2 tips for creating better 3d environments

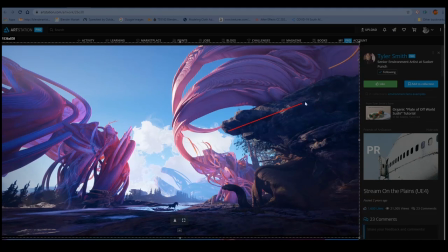[20:12]
So if he used a closer camera, like a telephoto type camera, longer focal length, then this would feel a lot worse. But just the way these lines point outwards towards the corners of the image, you can instantly tell it's a very wide lens.
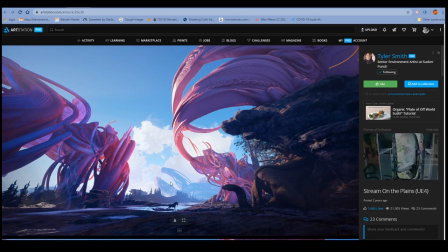[20:30]
It feels open, it feels like it breathes, and there's zero blur. There's no blur. The only thing he did do to obscure the background a bit was a bit of volumetric fog, which also helps the scale of the scene. So definitely, if you want to try and obscure the background a bit,
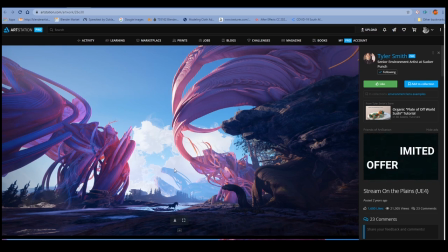[20:49]
try to use the volumetric fog and mist effects instead of blur on a scene like this.
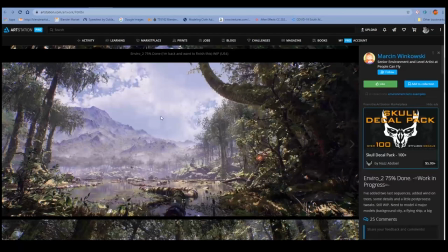[20:59]
Okay, next image. This one by this person. Can't pronounce that, sorry. um so again wide lens very wide no blur and yeah it just it just works very well um just because it
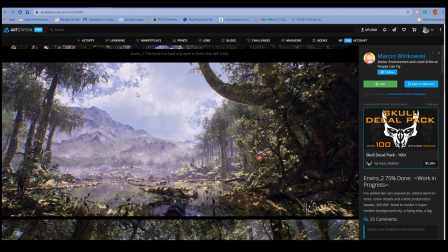[21:17]
feels more like it was taken with a real camera so really wide lens there uh here's another
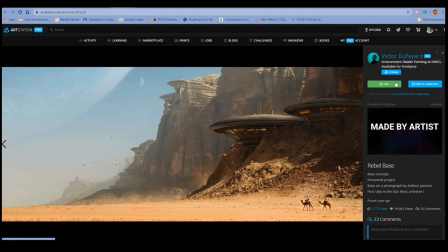[21:23]
one by victor can't pronounce that sorry but uh check him out on artstation really cool stuff and this is this feels more like a closer lens like a telephoto but still the framing is right
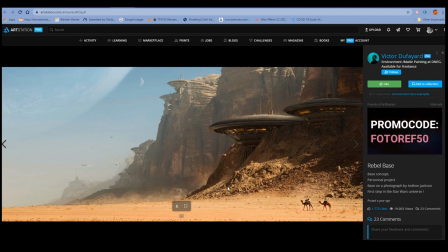[21:37]
like it like if he were to focus just on these two characters here was like one of the buildings it would feel really weird it would feel off but
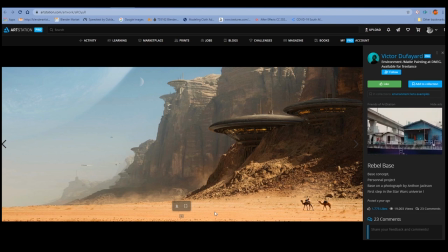[21:49]
this feels like like really well framed the sense of scale is there so I just wanted to show again that you can use a longer lens but you have to really know what you're doing you have to use it right so here's another one by LW
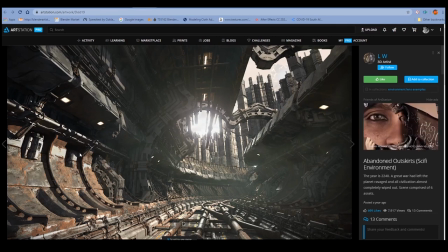[22:07]
art station and this one very wide again you can definitely tell that this is wide lens it's lower down so good use of camera they also notice there's no blur in this and definitely strong, strong image.
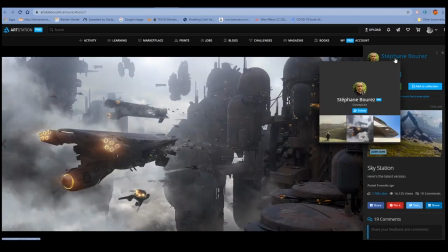[22:25]
And so here's another one by Stefan, can't pronounce his surname, sorry about that. And again, no blur, pretty wide lens and really good composition here.
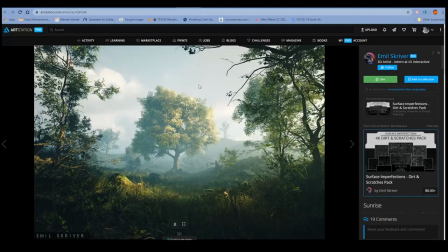[22:40]
So again, just keep that in mind. And lastly, we have one by Emil Spriver. And this is really good use of lens again and just no blur in the background.
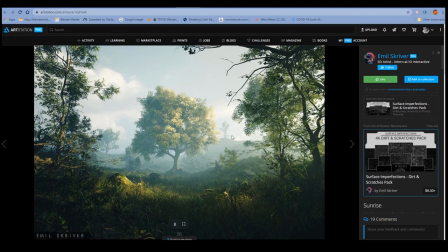[22:57]
Rather than using blur, he's using volumetric fog, which is the right way to go. That's it. Let's take a look at a practical example. Let me just set this.
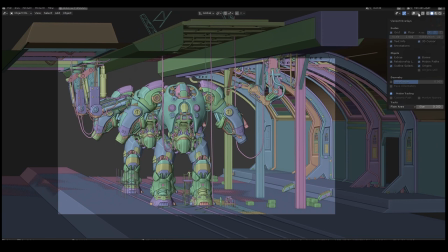[23:12]
I have this scene here
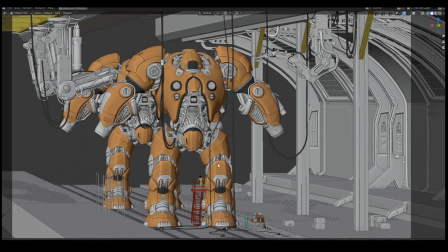[23:16]
and it's like these big robots and I want it to feel really big right I want I want the tiny little people at the bottom here to feel really small
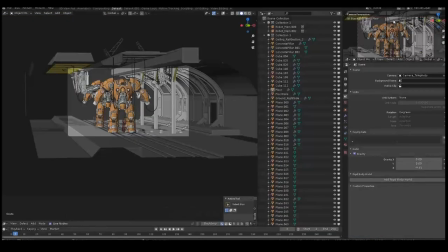[23:25]
well it's not working because the camera I'm using if you look at this is like a really far
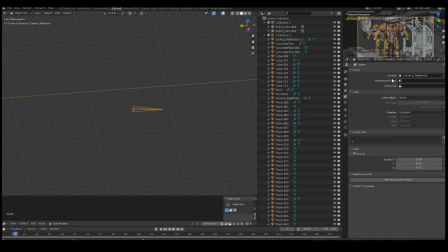[23:34]
away camera it's a really really long lens here and if you look at the camera settings it's a 200 millimeter focal length.
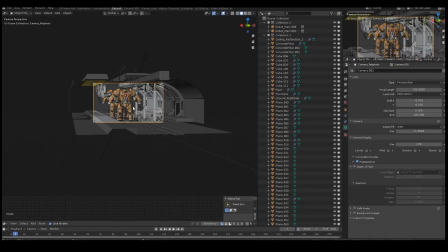[23:42]
So let's see what happens if I actually switch to my other camera,
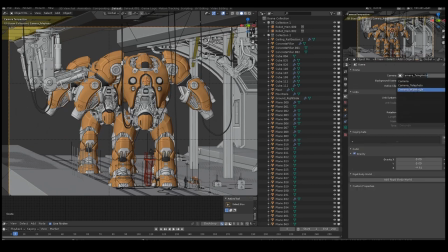[23:50]
my wide angle camera, camera wide angle. See the difference?
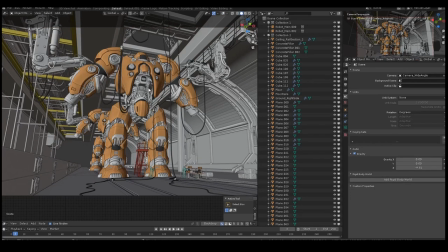[23:55]
That's a massive difference and suddenly you've got a sense of scale.